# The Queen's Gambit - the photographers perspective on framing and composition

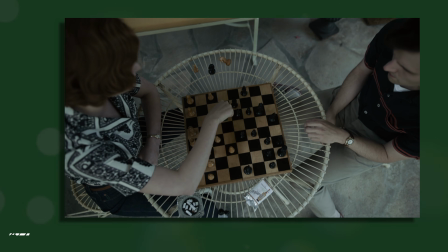249s
It starts with the chessboard, which is often shown within a circle, which contrasts nicely with its square design.
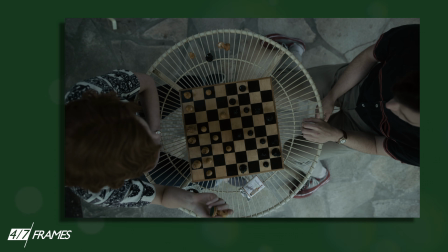257s
The show uses some less obvious frames, like when Elizabeth tears apart her bed to be able to look at the ceiling in the second episode,
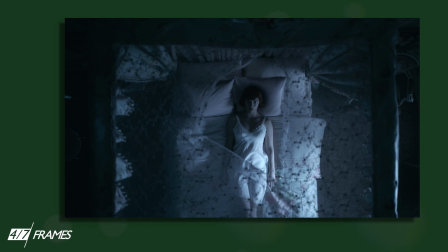265s
to more conventional doors and windows which, for example in this one,
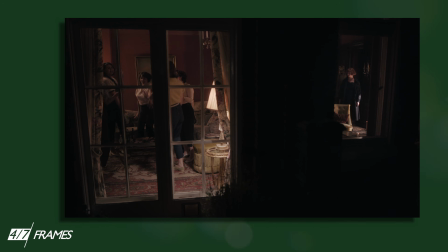271s
isolate the subject to show the different worlds of Elizabeth, the schoolgirls, and the contrast between them.
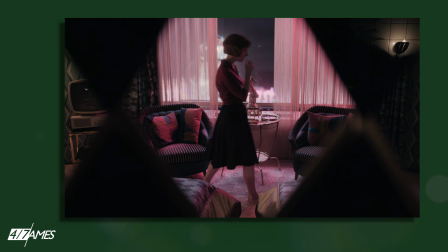279s
The series is surprisingly very dark when we focus on lighting, and that often results in a lot of negative space or isolation of the subject,
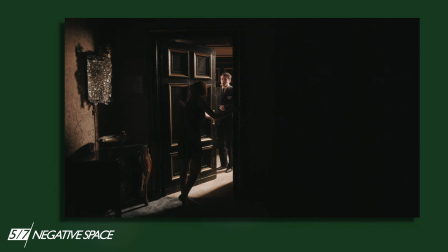289s
which can be used to evoke all sorts of emotions or tell the audience where it should be looking.
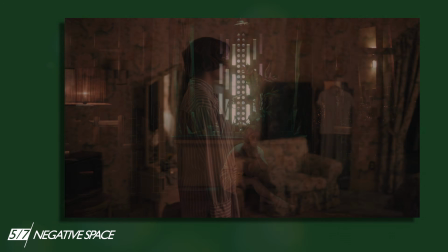295s
Something that is often used in photography to show the emptiness isolation or loneliness of the characters.
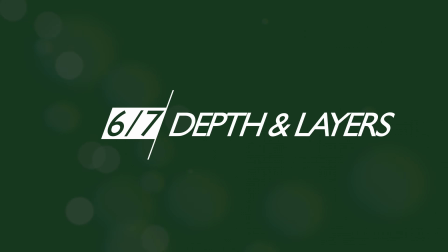306s
I also like how they worked with the depth and layers, which helps to establish the characters in the world.
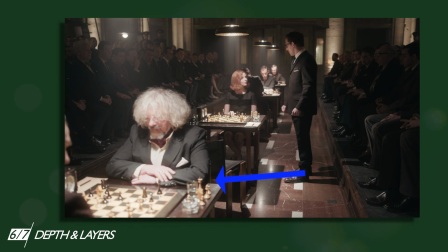312s
Like, for example, in this one, where you see the foreground, middle ground and background, which creates depth in the image.
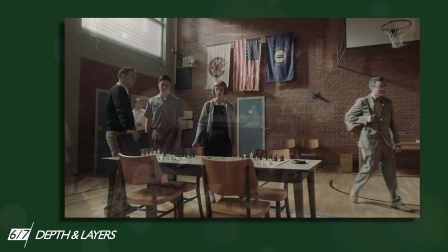320s
Many of those techniques are also used in combination with each other.
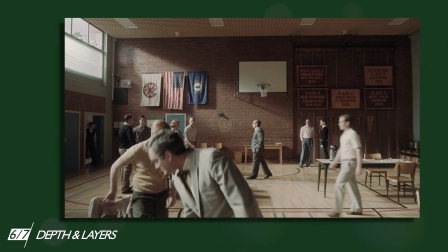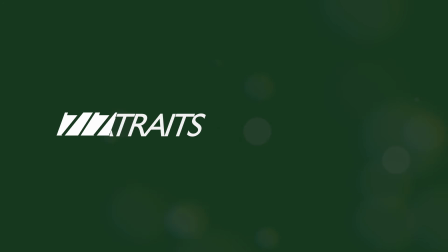332s
And lastly, the close-ups. You might have noticed that the camera takes extreme close-ups of the characters during the show's intense moments.
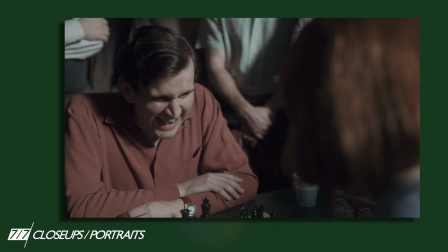341s
It usually starts with a classic shot, reverse shot over the shoulder and continues closer as the tension grows.
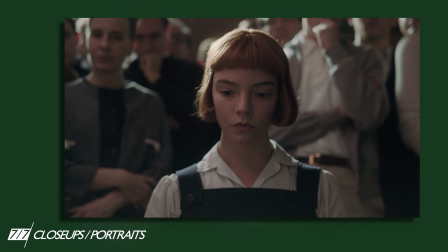348s
Unlike in photography, when filming a movie, you can use it to build the tension by holding the shot even longer,
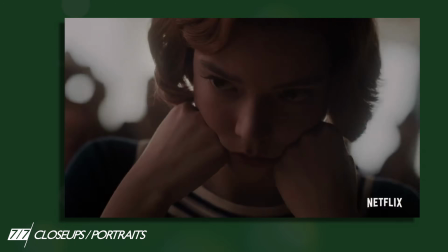355s
which is impossible in photography because, well, it is just one frame.
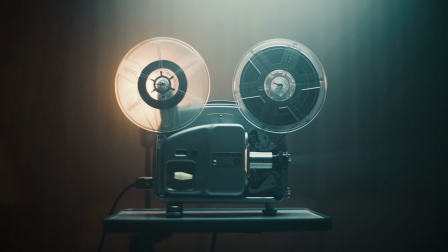361s
However, what both photography and cinematography have in common while using these techniques is
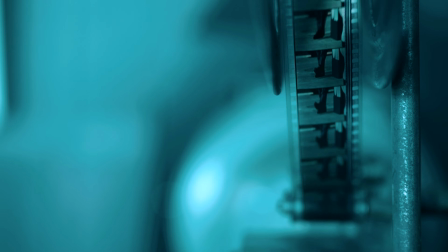366s
that they force the viewer to focus strictly on the subject and help with the message of the shot.
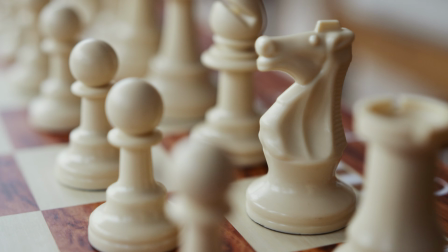373s
I'll be honest with you,
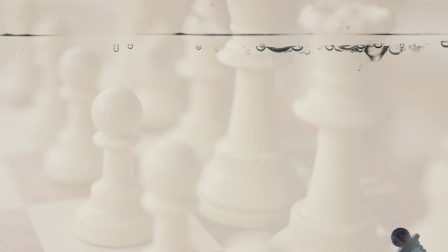374s
I often try to find excuses why should I sit home and watch TV when there is a lot of other things I should probably be doing.
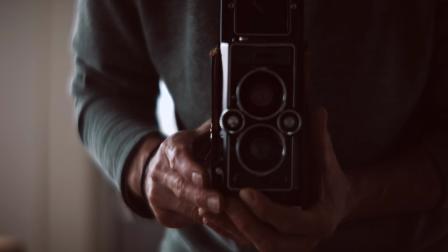383s
Especially because if you are not an astrophotographer, you should probably go outside to practice.
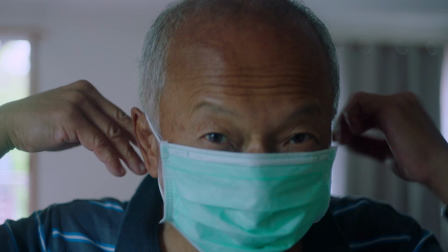389s
But when the pandemic is finally gone, Steven Maisler's camera is going to be my new favorite excuse.
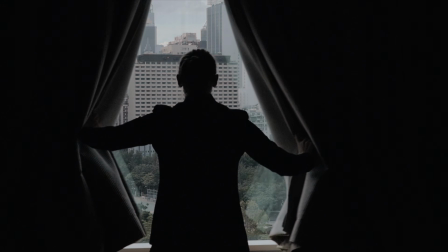398s
Let me know who is your inspiration and what movies have you discovered recently.
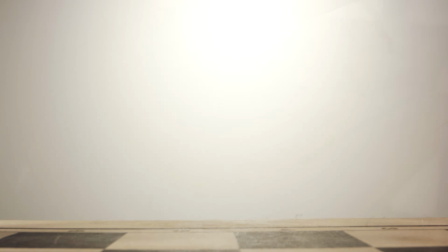404s
You can probably find more composition techniques used in this series. If you do, feel free to leave me a comment below.
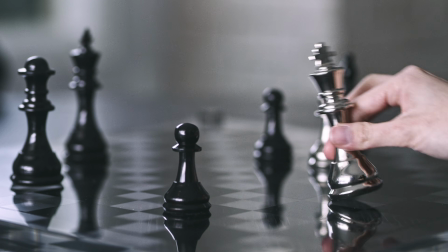412s
Thank you for watching and I will see you in the next video.